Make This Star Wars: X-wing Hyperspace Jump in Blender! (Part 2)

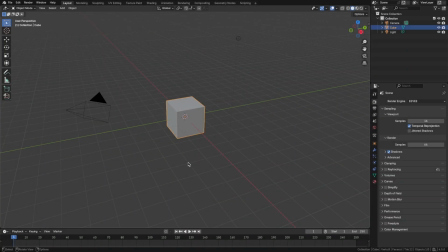5s
Let's get set up for the external shot for our jump to hyperspace. Let's select the cube, press X to delete it. And the Xwing model that's linked in the description is a GLB file. So let's go to File, Import.
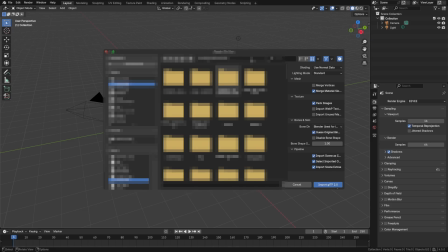15s
So I'm going to go into my downloads and find that model.
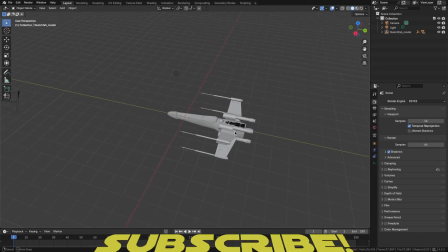21s
And we'll just import that. All right, so with the model imported, let's spin this around so it's facing the positive direction.
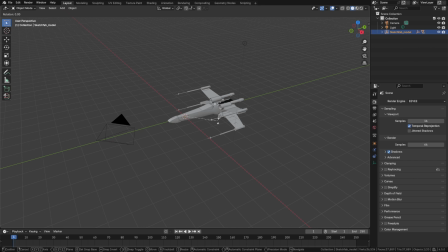27s
If we select the model in the outliner, we should be able to press RZ180. So now let's get our camera set up. We can select the camera here, press Alt-R and Alt-G, and that just resets the location and the rotation,
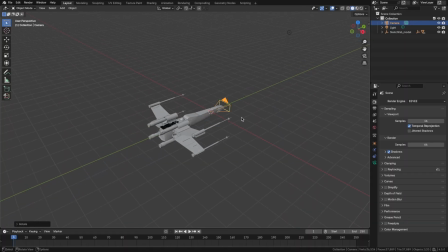41s
putting it in the center of the world. So we can press RX90 to make that face the positive Y. And then we can press G for grab, press Y lock on the Y axis and pull that back behind the Xwing.
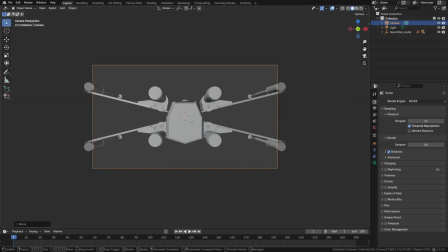53s
With tilde, we can go into the view camera and we can press GZZ to pull that back even further. Now that's dead center in the shot. Let's press GZ once just to go up just a little bit, just so we start to see a bit more of that shape of the Xwing.
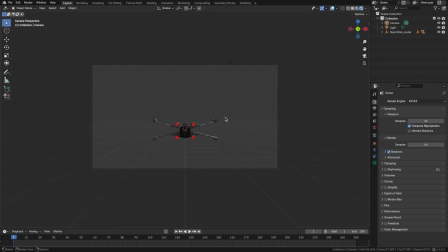69s
Let's press Z to get the shading pie menu, go up to rendered, and you can see what the materials look like on that Xwing.
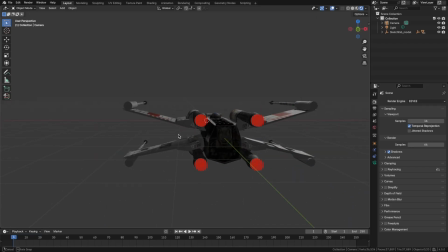75s
These lights I want to enhance a bit actually because they're not very bright, and I'm going to want to add bloom as well so that they glow. So we can press Shift A, bring in a point light, press GY to pull that back,
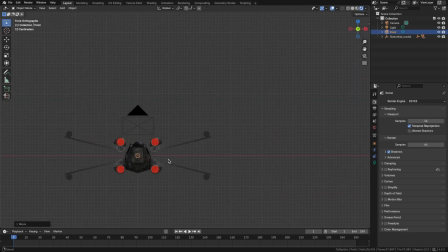89s
and let's go into the back view rather than the front view. And let's just arrange that light just in line with these engines.
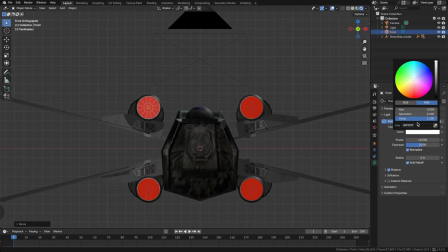98s
In the object data properties, let's change the color to be that same red and use the eyedropper to select it. And we can try increasing the power to maybe 100 for now.
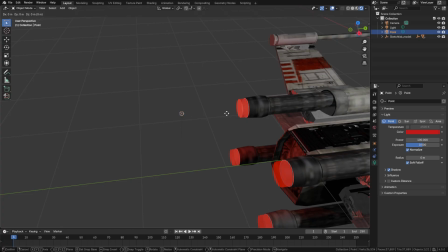110s
Let's pull that light so that it's in line with the engine itself, and it'll make that glow.
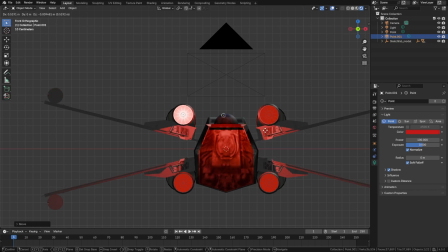117s
So let's Alt-D to duplicate that and press X to snap on the X axis. And we'll just move that over and do the same thing for the two lights.
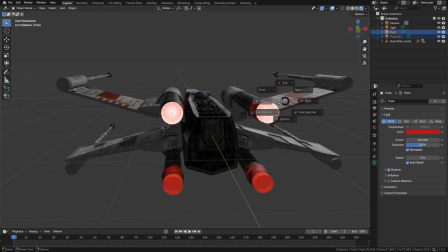129s
We can select them in the outliner and then again go to the front and
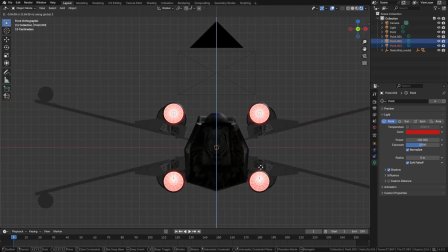134s
Alt-D those to pull them down, pressing Z to lock on the Z axis.
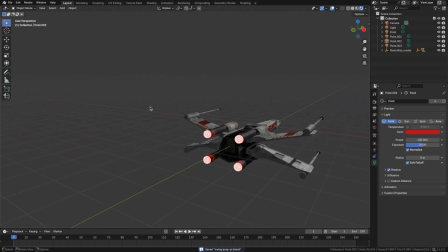138s
So that's looking pretty good.
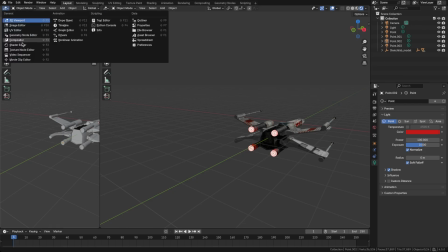141s
Really quick, we can split this screen and go into the compositor, and let's just add a glare node really quick.
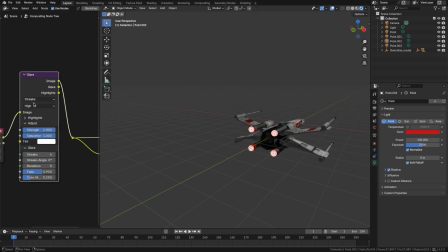150s
And we'll set that to high quality bloom or fog glow. And in the shading dropdown, go to compositor always. And now we've got our glow.
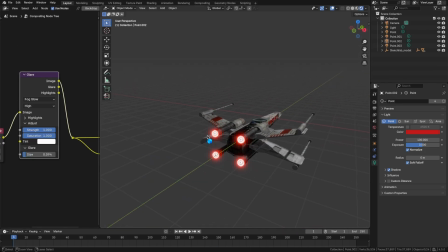162s
It's a bit big, so we can reduce the size a bit. That's looking pretty good. So for the jump, we're going to move this along the Y axis. These lights will have to follow it, so we'll want to parent the lights to the ship itself. So let's add in an empty, and I'm going to give this a sphere.
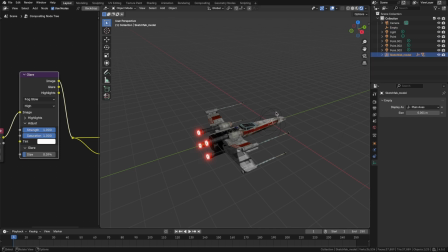179s
And this whole sketch fab model, I'm going to parent to that empty. So click that in the outliner and then Control or Command click the empty and press Command P and keep transform. And now anytime we move the empty, we'll move the whole ship.
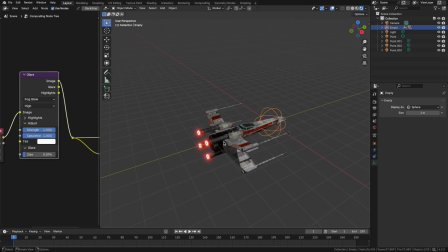197s
You'll notice that the lights stay where they are. So let's grab those point lights. We can click once in the outliner, Shift click the last one to select all of them. And then what we can do is the same thing. I'll just Shift click the empty, Control P, keep transform.
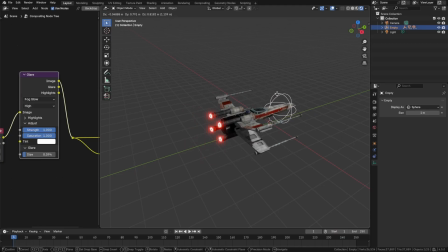215s
Now everything moves with that empty. So we'll essentially only be animating the empty.
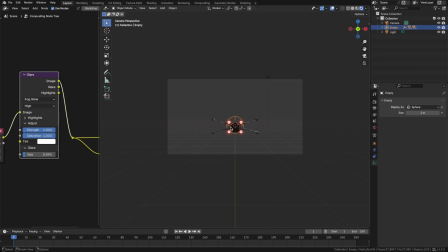220s
There's one more thing I want to do with that empty is the camera is a little too low. I might pull that in just a little bit with GZZ.
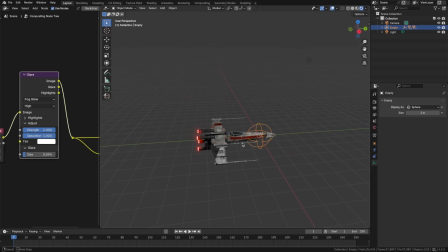227s
But what I want to do is be able to rotate that camera a little bit so that we're looking down the fuselage a bit. So what I'm going to do is I'm going to select the camera and I'm going to add a track 2 constraint. And I'll target the empty.
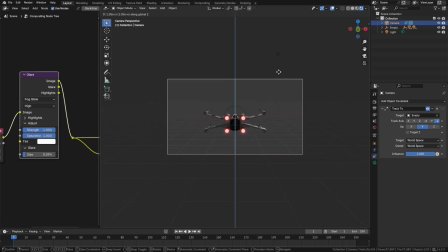243s
So now if we go into the camera view and press GZ, you'll notice that it looks at that empty.